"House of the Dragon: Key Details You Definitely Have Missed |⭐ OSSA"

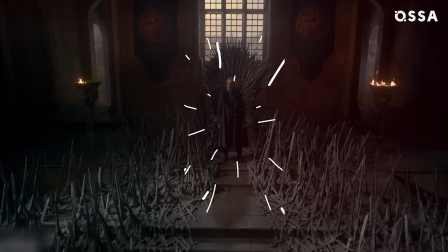0s
The House of the Dragon creators made sure fans would watch each episode with eyes wide open in awe, because the attention to detail is simply insane.
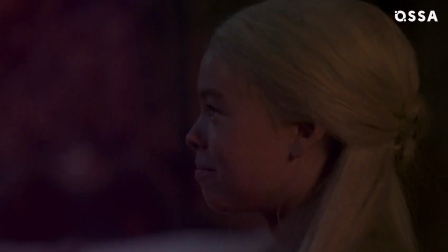9s
Learn how costumes add to the characters' stories, discover which bedroom scene was carefully rehearsed,
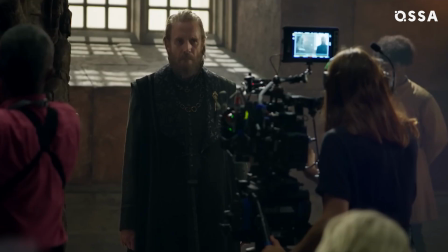15s
plus find out who asked the showrunners to finally bring Mushroom to the screen.
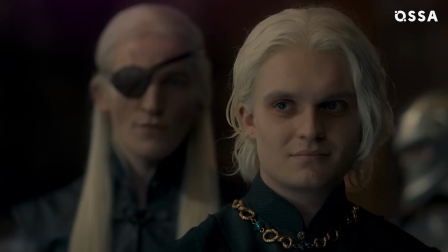24s
Powerful Colors The audience's expectations for the Game of Thrones prequel were astronomically high,
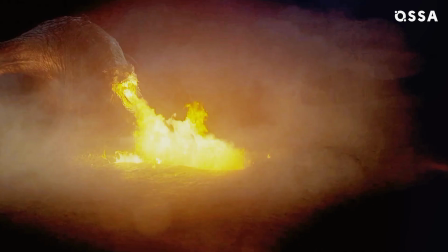32s
especially for the visuals, which are supposed to remind us of the flagship show.
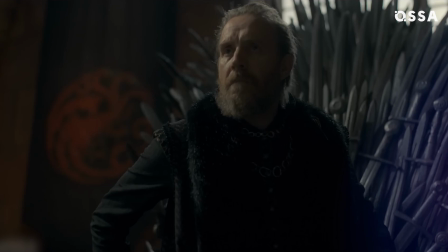36s
But as House of the Dragon was set almost two centuries earlier, it still had to have its own style.
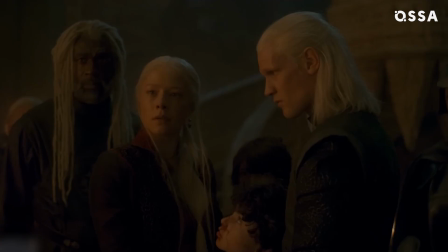42s
So the showrunners called in someone who has experience working with multi-billion franchises.
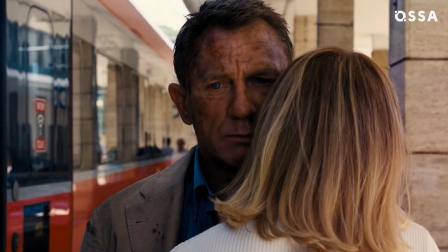47s
Veteran costume designer Janie Tamim has a lengthy resume, which includes six of the Harry Potter films and two James Bond movies, Skyfall and Spectre. However, Janie revealed that she'd never seen Game of Thrones.
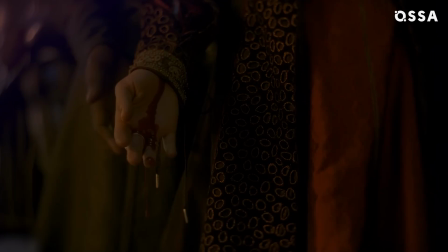60s
Thankfully, the showrunners came up with the meaning behind the costumes, giving different colors special significance.
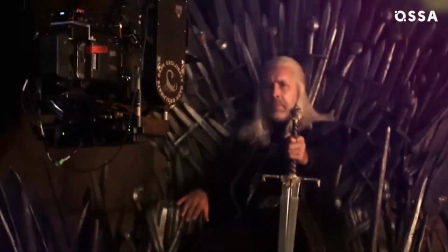66s
They explain that colors represent families, as well as their political ties.
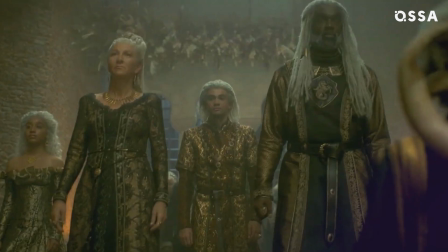71s
For example, the Lannisters prefer red and gold, the Valerians are frequently seen wearing blue,
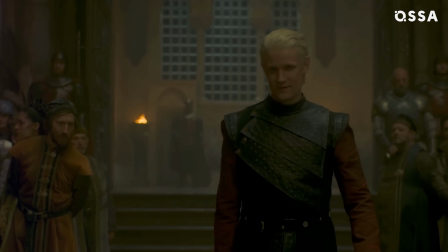76s
green, and silver, and the Targaryens' colors are red, black, and gold.
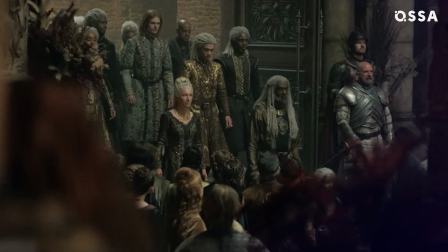81s
Tamim definitely managed to incorporate this concept successfully to create one-of-a-kind costumes for House of the Dragon.
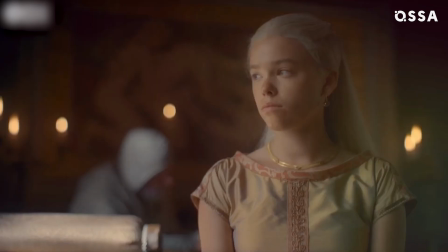87s
And even more, she showed how the characters changed with time. Just have a look. In the beginning, Rhaenyra's just a young girl.
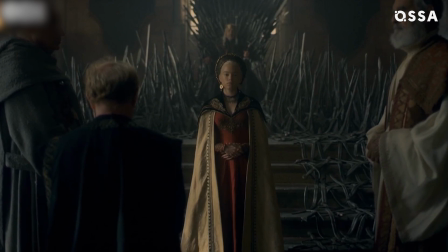95s
She wears light colors, like yellow and beige. But little by little, she's gonna start wearing the family's colors.
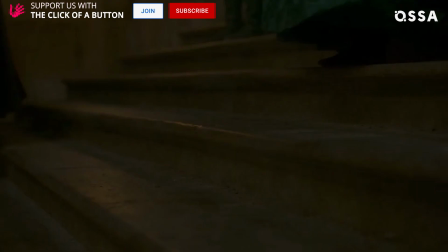101s
And the same with Alicent. She started wearing green when she decided that she's a Hightower before a Targaryen.
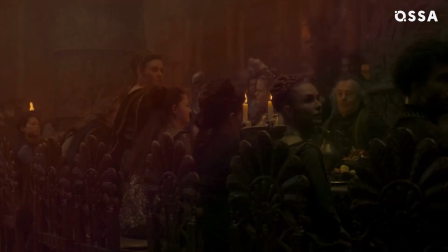107s
Her emerald gown from Episode 5 pulled all the attention away from the king and his heir.
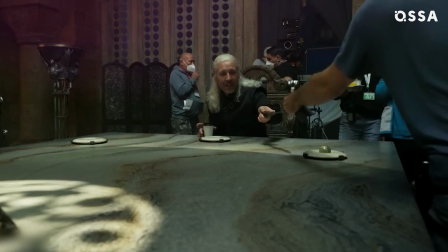113s
It wasn't just a dress, it was a statement. Another detail that viewers should keep an eye on is textures.
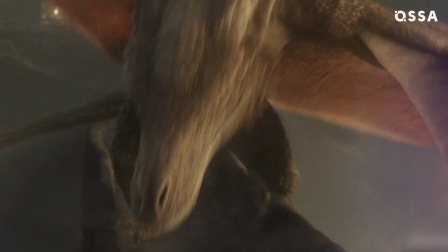121s
Symbols and Sigils Fans have definitely spotted material that looks like dragon scales on Rhaenyra's dragon riding costume,
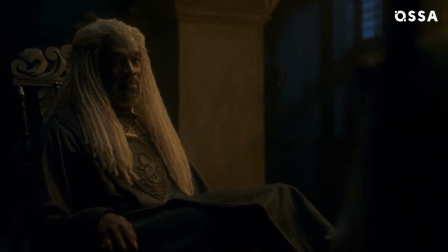129s
while the Valyrians channel their seahorse energy with fish scales on their armor. Also, many characters have their house motif embroidered onto their clothing.
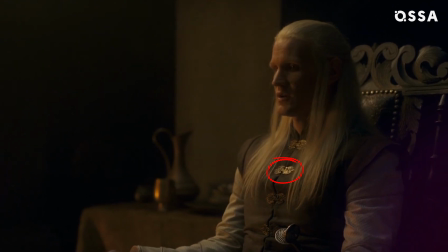138s
The sigils get pretty subtle, so pay attention to tiny details, like the dragons that are used as fasteners on Viserys and Daemon's cloaks.
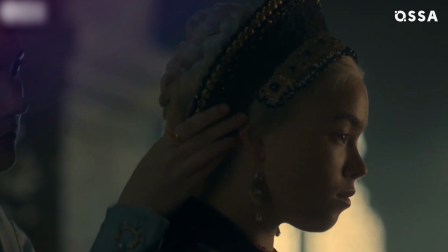146s
And undoubtedly, the highlight is Rhaenyra's coronation outfit.
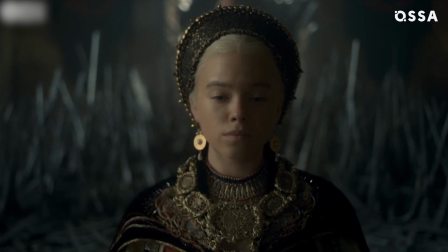150s
Apart from the Targaryen dragons as a centerpiece, it includes the sigils of other great houses.
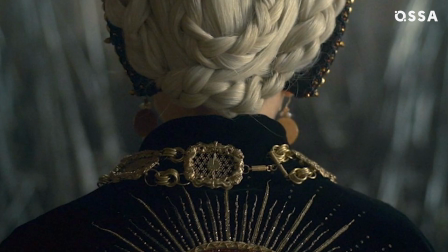155s
On the left-hand side of the necklace, there are Lannisters, then Arryn. On the right-hand side, the House of Tully's sigil is embedded.
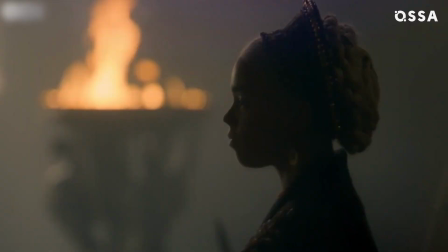163s
At the back, it has Stark and Martell. The whole look of the now-official heir to the realm was inspired by an ancient Moroccan bride.
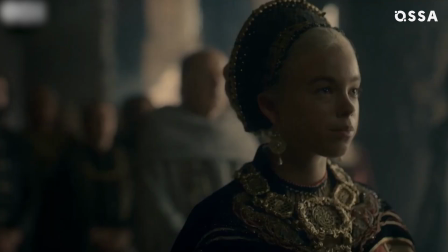171s
And the gorgeous headpiece draws on ancient mosaics and big gold halos like those found in Byzantine churches.
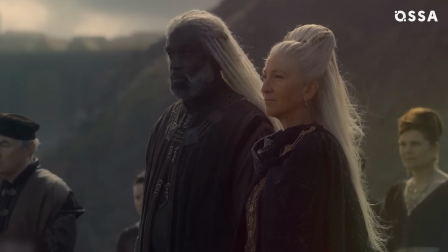177s
But the outfits that the show's designer loved to work on most might surprise you.
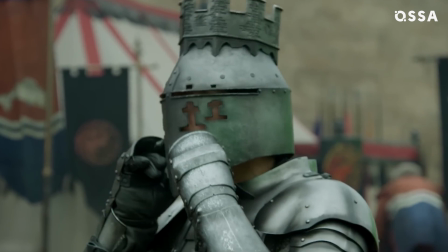182s
The carefully rehearsed scene. Janie Tamim revealed that she had lots of fun with all the armor on the show.
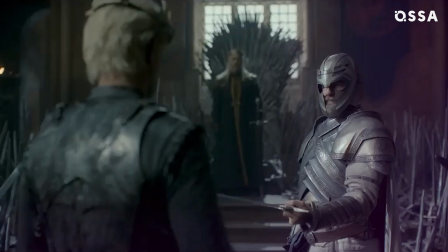190s
She explained that, because of the shape, it is as exciting as designing a corset.
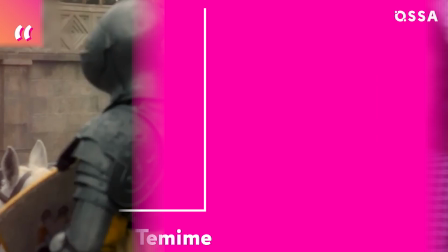195s
In those times, going to battle was so ornamental, revealed the show's designer. For them, it was sexy to go to battle and have the best armor.
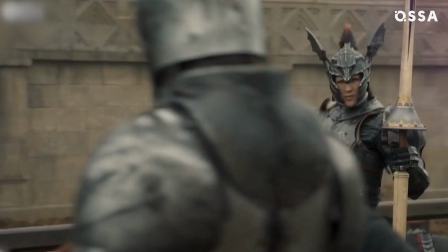203s
Daemon's black ensemble during the tourney was actually made of a very light plastic and was inspired by ancient Japanese samurais.
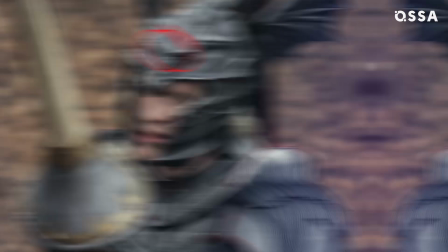211s
Eagle-eyed viewers also might have noticed that it was decked with rubies. symbolizing Daemon's wealth.
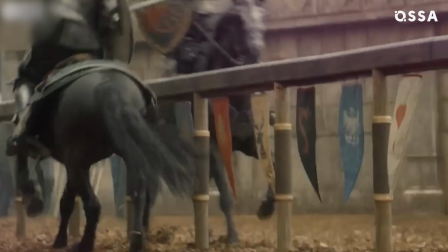216s
It might have been extra painful for him to lose to Sir Kristen, who had very cheap and rusty armor.
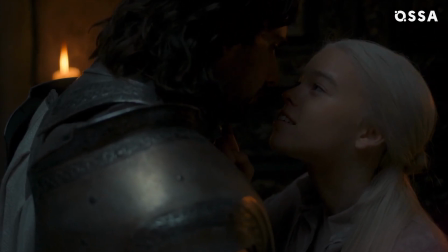222s
And speaking of the Dornish Knight, we bet that many fans were watching the scene where Rhaenyra seduced her guard with one clear thought.
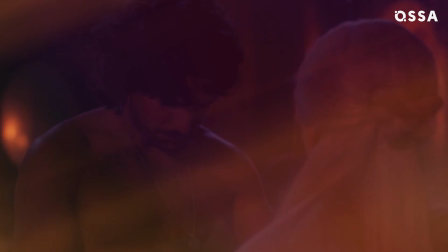229s
How's he gonna take all that armor off? The show's designer revealed that it really was a tough scene.
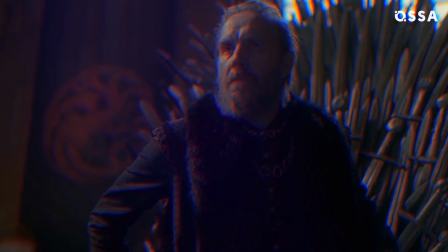235s
The whole process was carefully rehearsed, because all those pieces were to be taken off one by one.
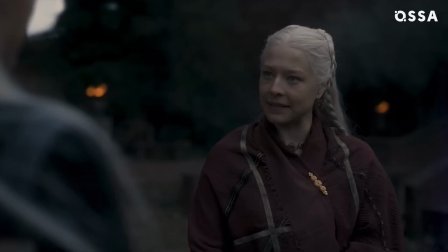240s
All in all, there were over 300 costumes created for the main characters of the first season, and 2,000 outfits for the extras.